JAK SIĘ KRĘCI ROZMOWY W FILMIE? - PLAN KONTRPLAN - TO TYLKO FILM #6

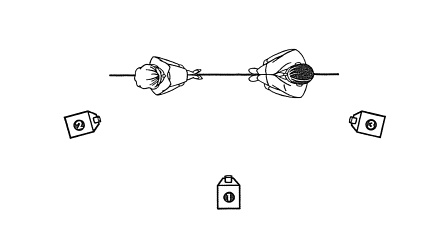0:16 DZIĘKI ZA OBSERWACIE
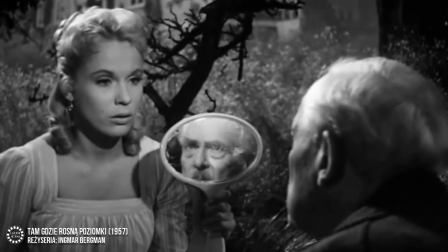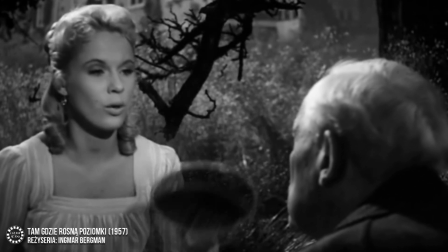0:30 Pokazywanie rozmów w filmach
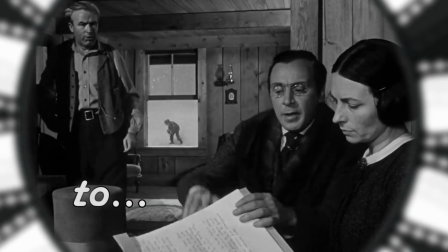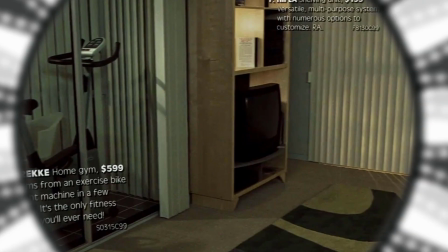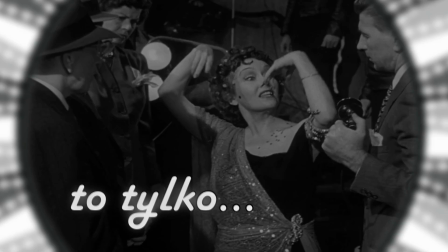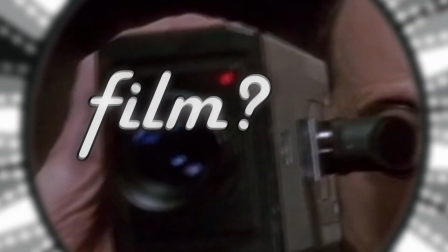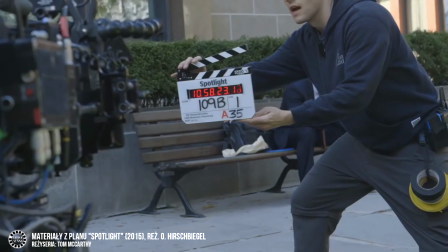0:53 Filmowanie i późniejsze prezentowanie na ekranie rozmów nie wydaje się specjalnie ekscytujące w budowaniu filmowej narracji.
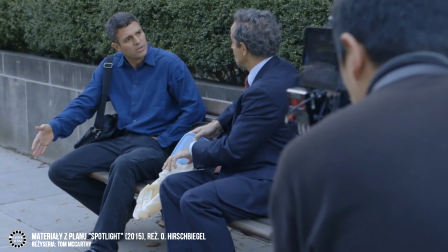1:00 Ktoś mógłby powiedzieć, rozmowa to przecież nic innego jak wymiana zdań.
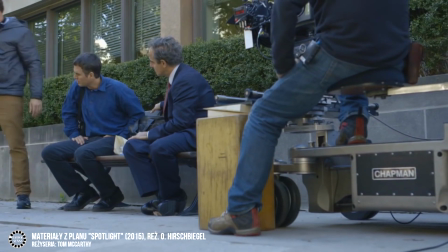1:04 Jednak dobrze przeprowadzona rozmowa może być prawdziwym motorem napędowym akcji, co na każdym kroku udowadnia Quentin Tarantino w swoich filmach.
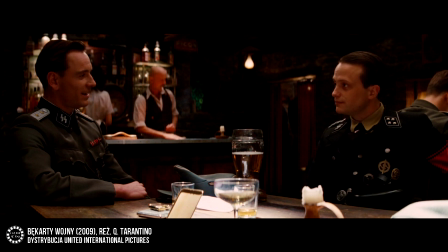1:13 W Bękartach Wojny obco brzmiące akcenty zdradzają przykrywki bohaterów Michaela Fassbendera i Brada Pita oraz wpędzają ich w kłopoty.
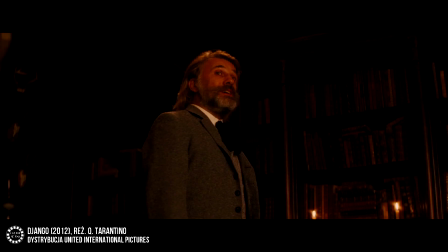1:26 W Django postać Christopha Walza, doktor Schulz,
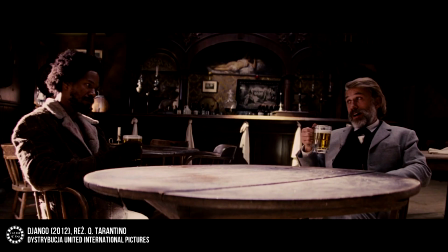1:30 po kolejnych rozmowach z innymi bohaterami zaczyna dostrzegać otaczający go rasizm,
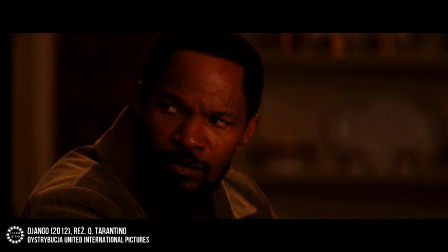1:35 przez co Schulz decyduje się między innymi pomóc Django i sprzeciwić się Calvinowi Candiemu.
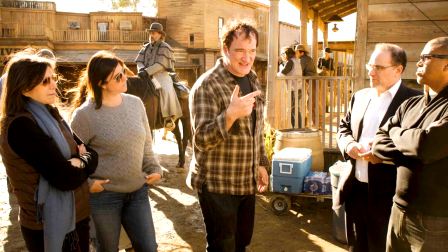1:41 Tarantino oczywiście nie jest tutaj wyjątkiem. Niemal każdy świadomy twórca umie wykorzystać ekranowe rozmowy do swoich twórczych celów.
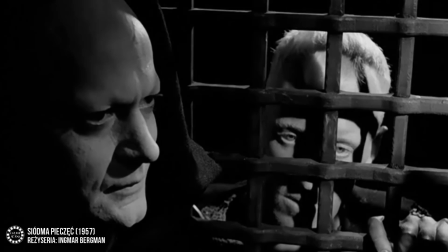1:49 U Bergmana wszelkie konwersacje nie tyle rozkręcają akcje, co są punktem wyjścia do metatekstualnej interpretacji filmów. Na przykład w Siódmej Pieczęci szwedzki reżyser buduje zaawansowaną filozofię teologiczną i eschatologiczną poprzez szereg rozmów rycerza,
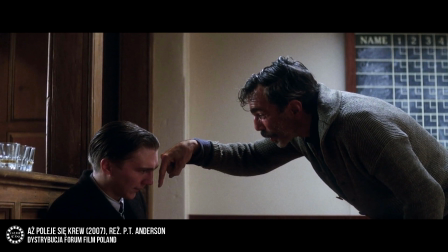2:05 jego giermka i śmierci. Kolejne przykłady można byłoby mnożyć. Ważny wniosek jest jednak jeden.
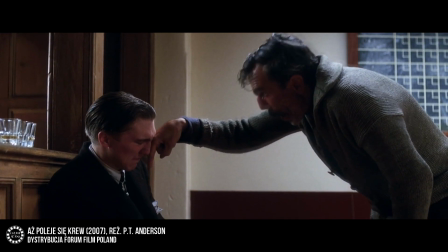2:11 Na rozmowie opiera się niemal całe kino fabularne.
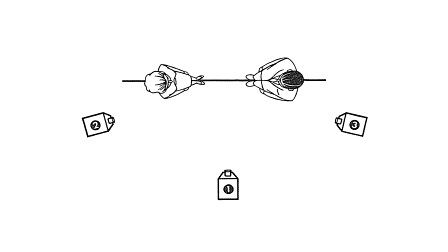2:16 Fraza plan kontr plan następuje zazwyczaj po ujęciu ustanawiającym, ewentualnie po serii ujęć, po których w danej scenie przechodzimy do rozmowy pomiędzy bohaterami.
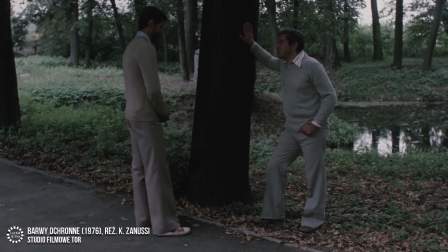2:27 Zobaczmy jak to wygląda w barwach ochronnych Krzysztofa Zanossiego, w filmie, który niemal w pełni opiera się na rozmowach pomiędzy dwójką bohaterów. Podczas jednej z kolejnych konfrontacji pomiędzy magistrem Kruszyńskim i docentem Szalestowskim, obaj mężczyźni stają przy drzewie, co widzimy dzięki ujęciu w planie pełnym.
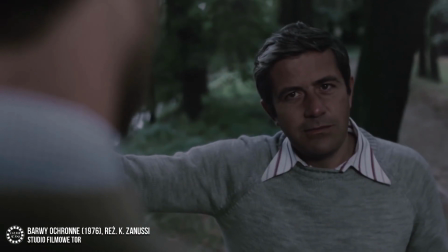2:45 Po cięciu kamera pokazuje docenta Szalestowskiego z profilu, w planie półpełnym, mniej więcej pod kątem 45 stopni. Kąt ten jest charakterystyczny dla rozmów sfilmowanych w najbardziej klasyczny sposób.
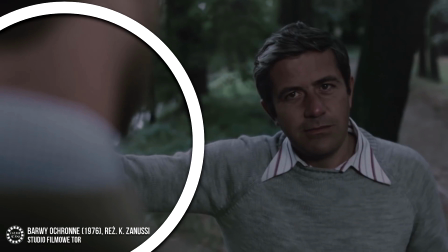2:58 Warto zwrócić uwagę na jeszcze jeden element kadru, a konkretnie na fragment głowy i ramienia magistra Kruszyńskiego, które zajmują około 1 trzeciej obrazu. To częsty zabieg we frazie plan kontr plan, który pozwala na silniejsze przestrzenne połączenie obu rozmawiających postaci.
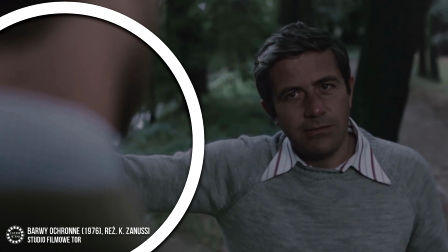3:16 Mówiąc prościej, dzięki tej sztuczce nie mamy wątpliwości kto mówi, do kogo i w jakiej jest od niego odległości.
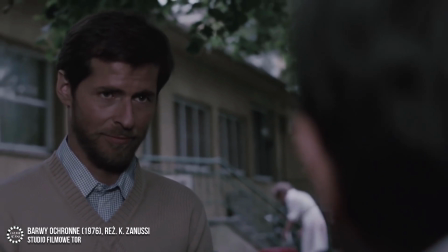3:24 W następnym ujęciu mamy do czynienia właśnie z kontrplanem, co najczęściej oznacza lustrzane odbicie ujęcia poprzedniego.
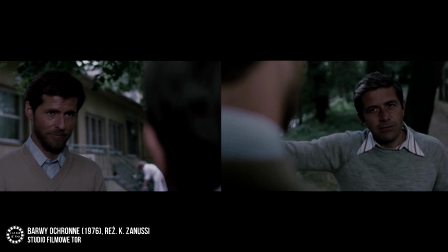3:31 Nie inaczej jest w przypadku sceny z barw ochronnych.
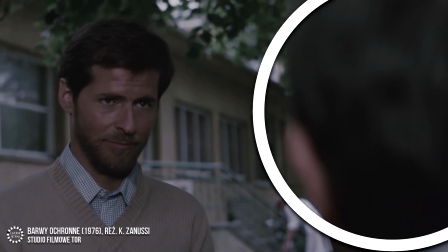3:34 W planie półpełnym widzimy magistra Kruszyńskiego, zaś po prawej stronie obecny jest fragment głowy docenta Szelestowskiego.
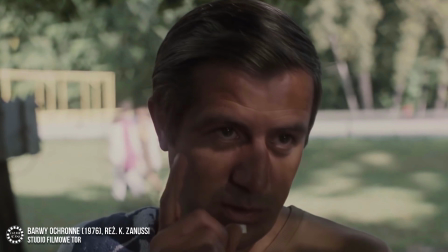3:41 Niekiedy dla zróżnicowania ujęć dodaje się również ujęcia pozbawione części ciała rozmówcy. Taki zabieg może być również przydatny w nadawaniu dodatkowych znaczeń.
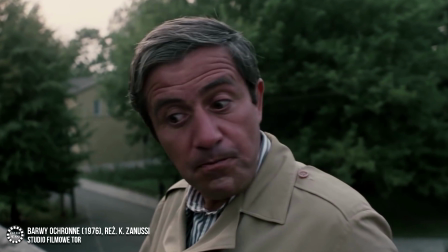3:51 W filmie Zanussiego postać grana przez Zbigniewa Zapasiewicza podczas rozmów ze swoim antagonistą wielokrotnie bywa pokazana właśnie w zbliżeniu.
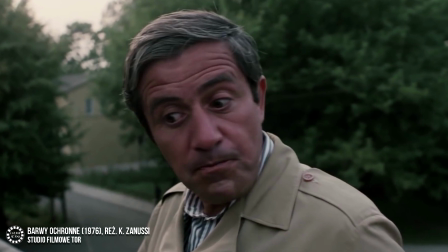4:00 W ten sposób Zanussi wskazuje m.in. na intelektualną wyższość docenta Szelestowskiego.
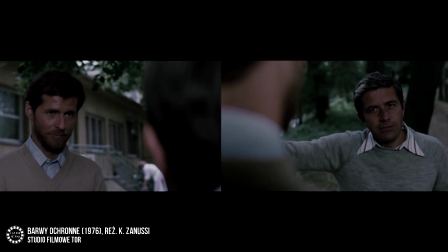4:05 Należy wspomnieć o jeszcze jednym ważnym aspekcie zastosowania planu i kontrplanu.
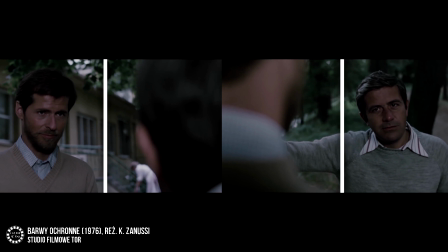4:10 Systematycznie wykorzystując frazę plan kontrplan podczas kolejnych ujęć, postacią zostają przyporządkowane konkretne części kadru.